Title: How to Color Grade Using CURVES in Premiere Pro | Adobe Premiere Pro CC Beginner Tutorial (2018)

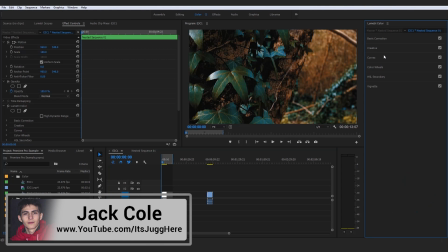All right, guys, so next up, we're going to be taking a look at a very important panel and the next tab down in the Lumetri color panel, and that is the curves.
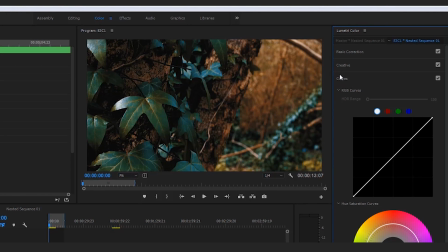And we're going to be taking a look at a very cool strategy that I know how to actually get the most out of the curves panel with, and that is going to be the S strategy.
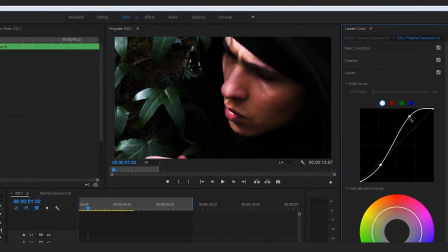That might sound like the randomest thing to you in the world right now.
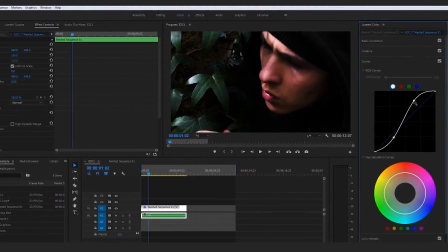By all means, it should, to be fair, and it will make a lot of sense in a second when I give you a hands-on demonstration.
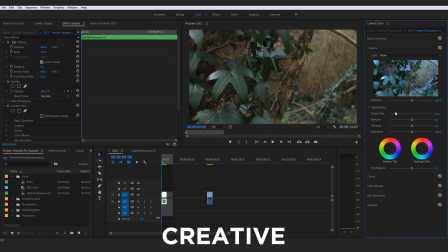But let's quickly go over here to the creative, and I'm just going to go ahead and turn that to none and turn the fade to film down just so we have our basic base image right here.
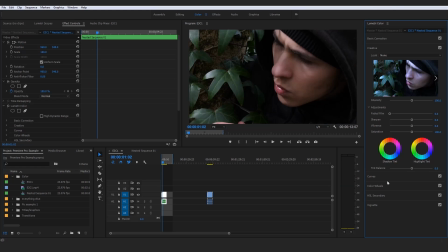So it actually has not been graded to any extent. And let's go ahead and both click on the curves together, and the curves is actually going to be how we can sort of level up this image without, you know, doing the tradition of sliding a slider either way, okay?
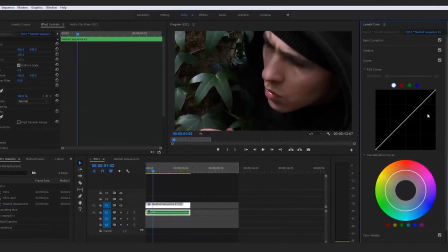And the reason I say that is because what we can do here is perform the S strategy and actually perform the S strategy in a way that we
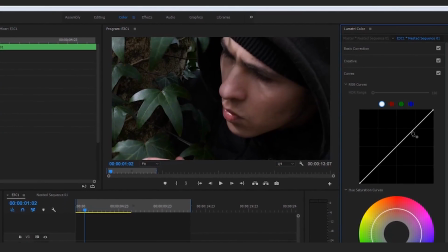amplify and bring out colors and an intensity of colors that we did not realize were actually able to be brought out before.
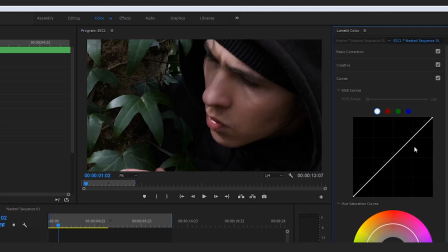For example, what I want you guys to do is go to this first square right here. So this first square that's here, and just go ahead to down here, okay? So the bottom left of this first mini square as part of this grid, okay? It's a 4x4 grid, 4 squares at the top, 4 squares at the bottom.
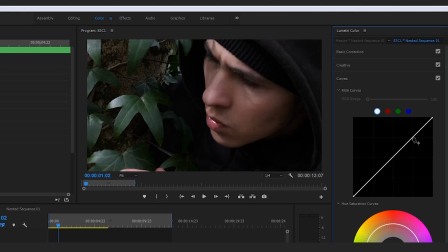And I just want you to go right here, okay? So it's kind of like the middle meeting point of that bottom square.
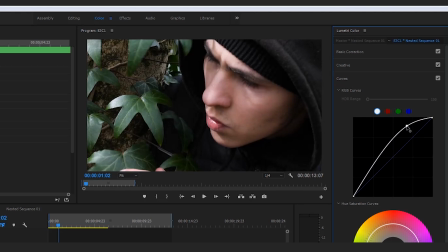And I want you guys to bring that up. Hold drag and bring up. And I want you guys to do it almost more than it looks like it needs. For example, my face now here is looking quite overexposed, and, you know, that is traditionally not the greatest thing in the world, so why have we done that?
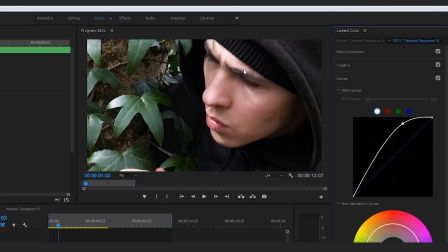Well, the reason we've done that is to actually bring out those colors so that we can now level those colors out by performing the part two of the S strategy. And that is right. If you figured it out already, you're very smart. If not, don't worry.
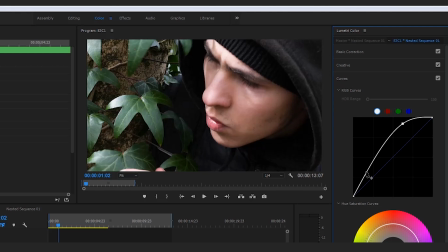I want to direct your attention down to about here, and I want you guys to click drag and bring that down to essentially
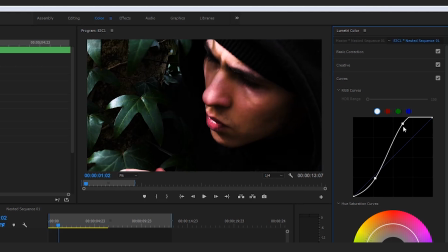the same point to start creating the S. And we might even actually go up here and start bringing that down a little bit as well, just to create this somewhat apparent S. And if you aren't seeing it already, let me spell it out for you. It is following down here and creating somewhat of an S shape.
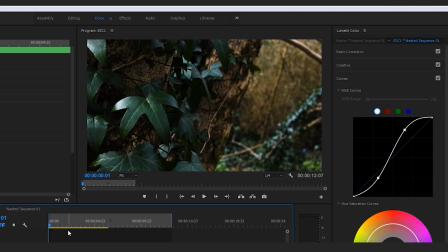And the S shape is a almost universal way to actually use the curves in a
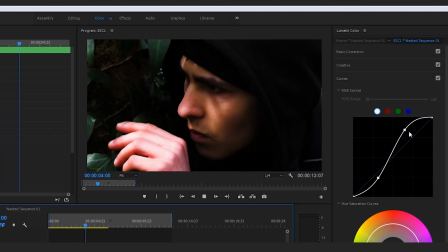way that is going to get the most out of the whites and then also the blacks, which is what these two sides
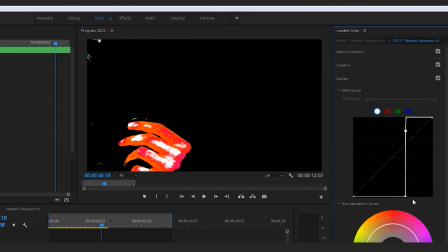represent. Okay, so the darkness in your image would be this one. For example, if we tweak this, we have, you know, nothing there, and it's just the only light bit, which is my hand.
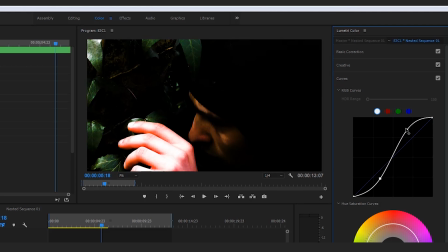And likewise, if we were to tweak this all the way and not have this underneath,
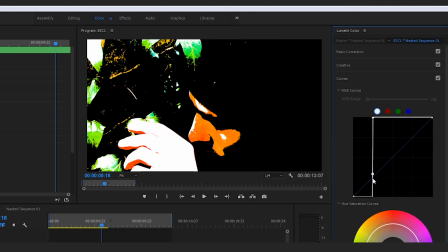we would just be bringing out all the lights here, even though this does create some sort of craziness here.
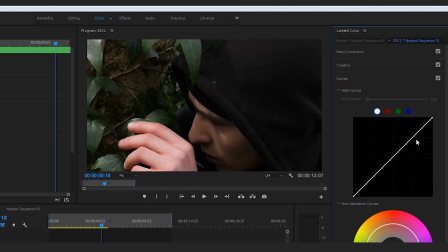But overall, if I'm just undoing everything there, my favorite method when I'm actually using with the curves and dibbling and dabbling with the curves
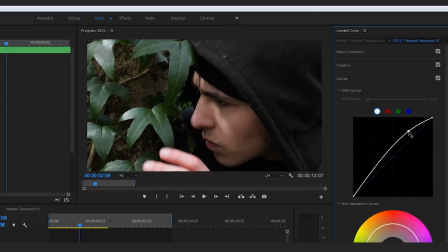is to perform this S strategy by simply coming to this point right here, dragging that up, coming down here,
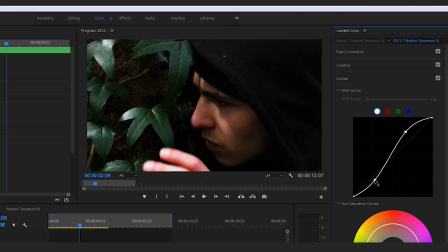and actually dragging that just below the line so that we are creating a very nice cinematic grade.
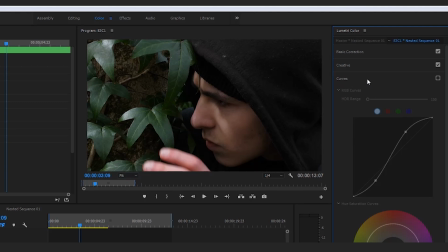And if we turn this off, you can see how much flatter the image is, just like it was much flatter before we'd put a look on there.
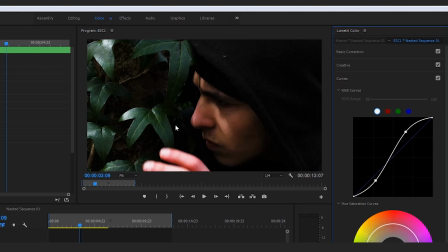And we've actually drawn in focus and overall brought color and richness out of this image.
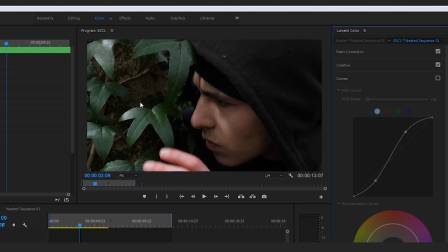You can see it's quite a basic look right there. Definitely looks more like a camera has captured this, and you'd be quite aware of that fact, even though obviously any video is going to be something that a camera has captured. But if we're making this more cinematic and overall sucking you into it a little bit more,
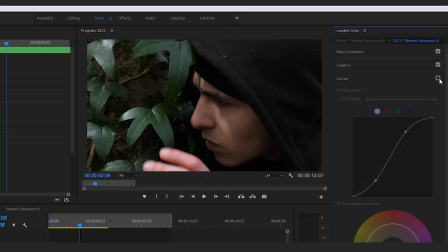we would do something like this, which is a color grade to actually make those colors pop and just get much more of them.